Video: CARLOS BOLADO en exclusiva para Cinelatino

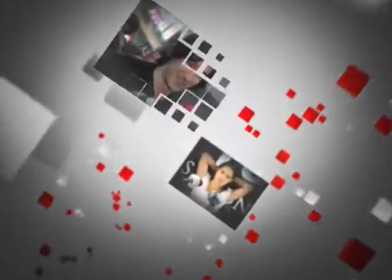[0:00]
Lo que nadie cuenta de nuestro cine, en confianza, sin reflectores.
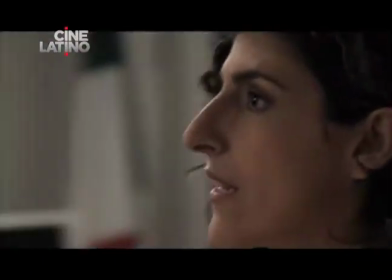[0:04] Tenemos que sacar el tema a la luz y que la gente sepa de esta iniciativa. Conseguimos a alguien que nos apoye, una figura pública.
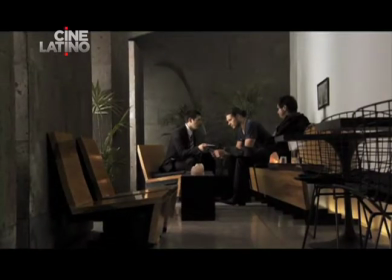[0:10] Es buena publicidad, León. Se me hace muy sospechosa.
Es una serie que se hizo con muchas ganas y con mucha intención de realmente meter el tema para que la gente lo comentara. Pero además todos muy conscientes que tenía que ser entretenido. Entonces creo que la gente va a reaccionar muy bien, espero que les guste. Porque a nosotros nos gustó hacerla Nos divirtió mucho Tiene temas candentes y difíciles Pero también hay algo ahí que es un reto Y ese reto creo que los dos directores que estuvimos Fuimos tres finalmente Pero creo que entre todos encontramos la manera de hacer una serie mexicana Que tenga ese valor internacional Que
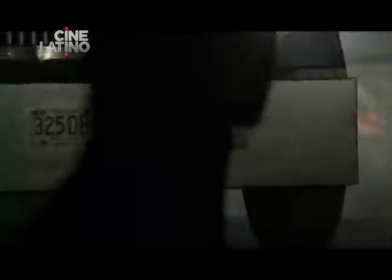[0:48]
pueda llegar a cualquier público Y que sea exigente ese público Que pida cosas
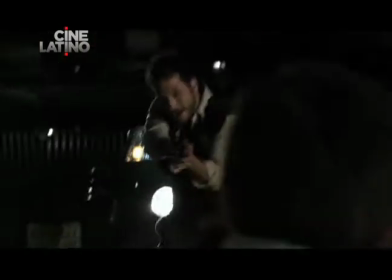[0:53]
como las está acostumbrado a ver en otro tipo de series Y que la encuentre Y diga, wow, esto sí responde, está bien hecha, está bien actuada, está bien dirigida, está bien producida. Entonces realmente ves que hay unos valores de producción que no tienen otras series y que yo creo que por eso va a responder muy bien el público.
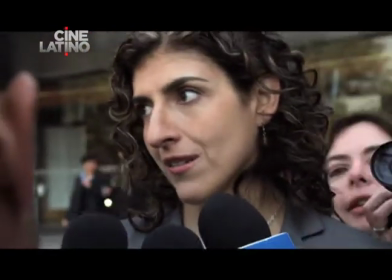[1:09] Créanme, muy pocos resisten cañonazos de miles y miles de dólares. Pero además del enriquecimiento desmedido,
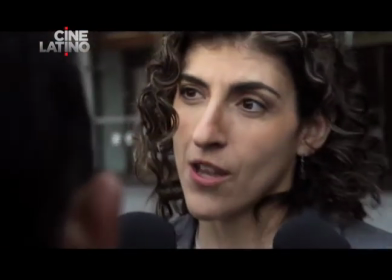[1:15] tanto de los traficantes como de las autoridades que colaboran con ellos, el narcotráfico genera violencia en las calles.
Oye Carlos, también una propuesta de esta serie es desde el punto de vista del espectador como volverlo parte con el movimiento de cámaras esta situación de no te presento un cuadro bonito no te presento una fotografía fija no, no, no, estamos como en este constante cambio de movimiento Sí, eso era algo que también platicamos con el productor, con Fernando y que entre los tres nos pusimos de acuerdo que era esta sensación de inmediatez,
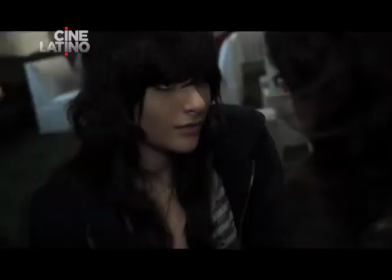[1:49]
de nerviosismo de testigo,
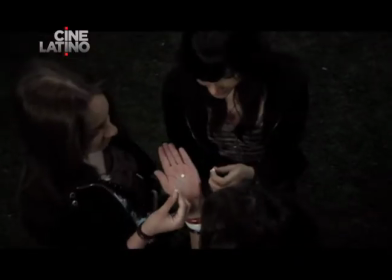[1:51]
de tener primeros planos tener primeros planos como que alguien está viendo como le sucede a mucha gente cuando le pasa eso como que hay alguien siempre observando como que hay alguien espiando,
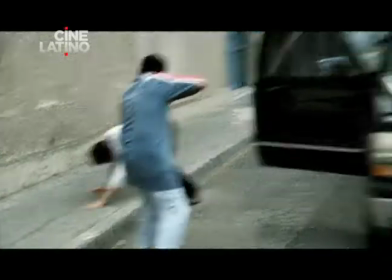[2:00]
como que hay alguien checando, entonces cuando sucedían los crímenes o los atentados o las cosas que había de violencia,
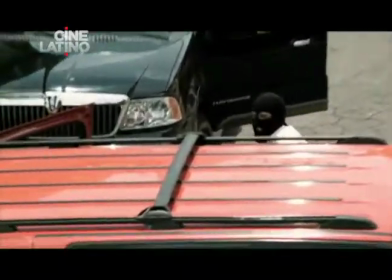[2:06]
si también la cámara está muy movida y está acercándose alejándose como si estuviera viendo y también usando lo mismo, el mismo recurso con los actores y las escenas entre ellos, era como siempre hay alguien que te está viendo, siempre hay alguien que te está observando siempre y sobre todo siendo personajes públicos no como le suceden a karina
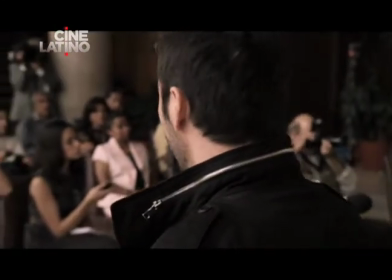[2:23]
y a raúl que son los dos personajes públicos porque martínez es el esposo o
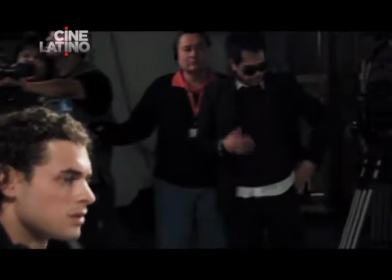[2:28]
adán canto que es la televisión esa fue una sensación muy extraño lo de adán que escoger ese casting funcionó ya que hay cosas que funcionan y también adam y este martolotti esa combinación entre ellos dos que hicimos el casting
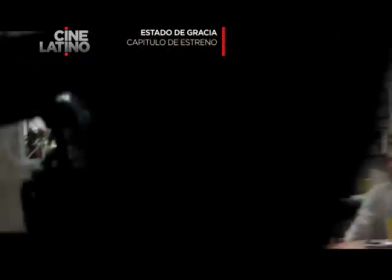[2:42]
y que adán canta y tenía una banda estudió en austin y cantan y
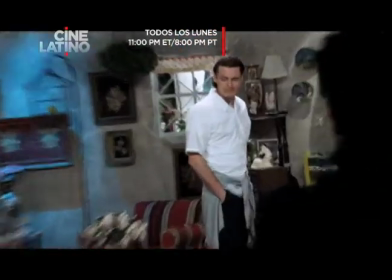[2:47]
toca la guitarra y toca varios instrumentos. Entonces dije, tú eres como el rock and rollero y tú eres su agente.
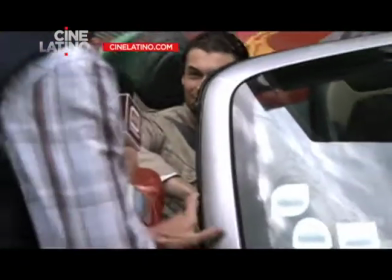[2:52]
Y nos basamos en un personaje muy famoso de la faránula mexicana, que es agente de muchos actores.
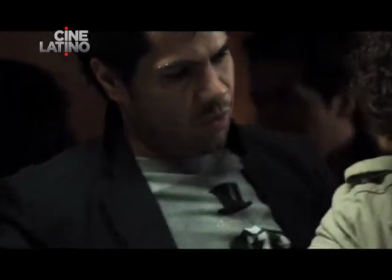[2:58]
Entonces, de repente, esa combinación de Adam y él, que también es un personaje público, que está siendo observado y visto, y donde ves el problema de la adicción. O sea, no es que nada más se legalicen las drogas per se y tal, sino ves un poco también el asunto a lo que te lleva la adicción.
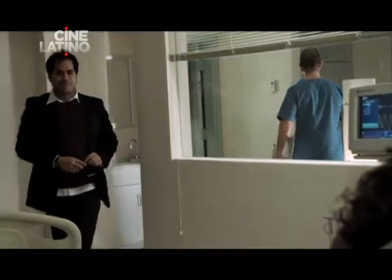[3:13]
Por eso es importante que se legalice, se regularice y que un agente como esta persona no sea un criminal,
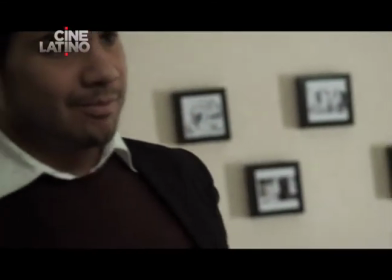[3:19]
sino sea un enfermo y pueda consultar a un doctor, puede ir a un hospital, pueda pedir ayuda, puede pedir ayuda legal y ayuda moral y puede ir a algún lugar a hacerlo y no tiene que esconderse haciendo cosas prohibidas, etcétera, que es todo este asunto de la ilegalidad. Pero el personaje de Adán es muy interesante y esa combinación, que eso nunca lo sabes, porque cuando hicimos el casting y escogimos a Adán y Eugenio, fue, ¿será?